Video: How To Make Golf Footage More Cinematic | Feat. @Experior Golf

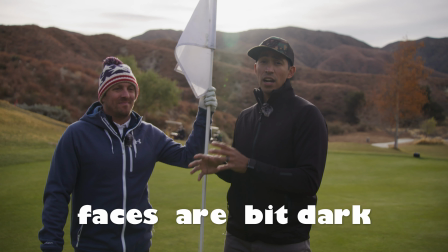499s
What helps with this is to bring in a bounce card The bounce card helps to bring sunlight back on their face because the sunlight's behind our subject, right?
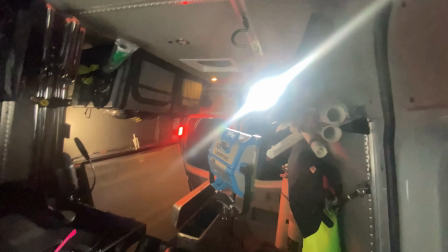506s
Just like here right there. That's our Sun and it's actually bouncing. You don't see it It's bouncing in a white foam core beadboard bounce and it's
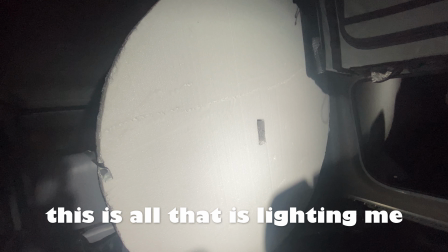514s
filling in my face That's all that's filling me in right now and it works perfectly so on your exterior setups your golf course perhaps this would help fill in your subjects beautifully and it makes a nice reflective nice
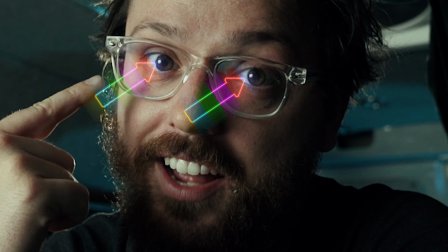529s
and it makes a nice reflection in your subject's eyes there's tons of different bounce cards on the market some of them fold up others
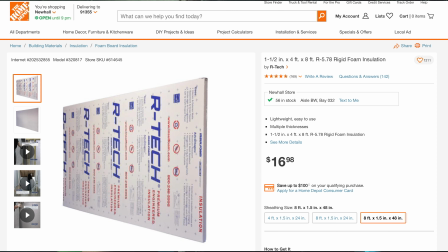537s
you can make out of insulation material from lowes or home depot which is what this is honestly anything white will do the job as long as you can hold it what's difficult about this is you kind of need that extra person to hold a bounce card which I realize for some of you smaller setups it's going to be difficult but I'm telling you it would be worth it for some of your setups that's all the tips I have for today I hope this was helpful comment down below if anything didn't make sense or you want clarity on anything or if you thought something was
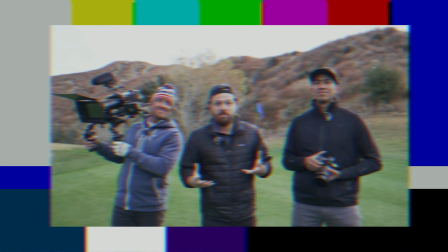566s
really helpful for you I would love to hear any kind of feedback you have make sure you stick around for the second video because we're going to have a video
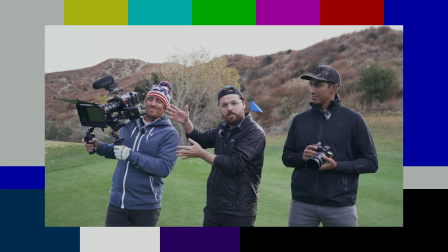573s
where we show the a7 III footage and the red Komodo footage side by side on this Xperia golf day shoot. It's going to be super cool and informative and show you guys the difference between the cameras. You know, maybe you'll lean towards the Komodo. Maybe you'll lean towards the a7 III. It's up to you. And I think it's great knowledge for you guys to be able to see firsthand. So stick around for that. Stay obsessed.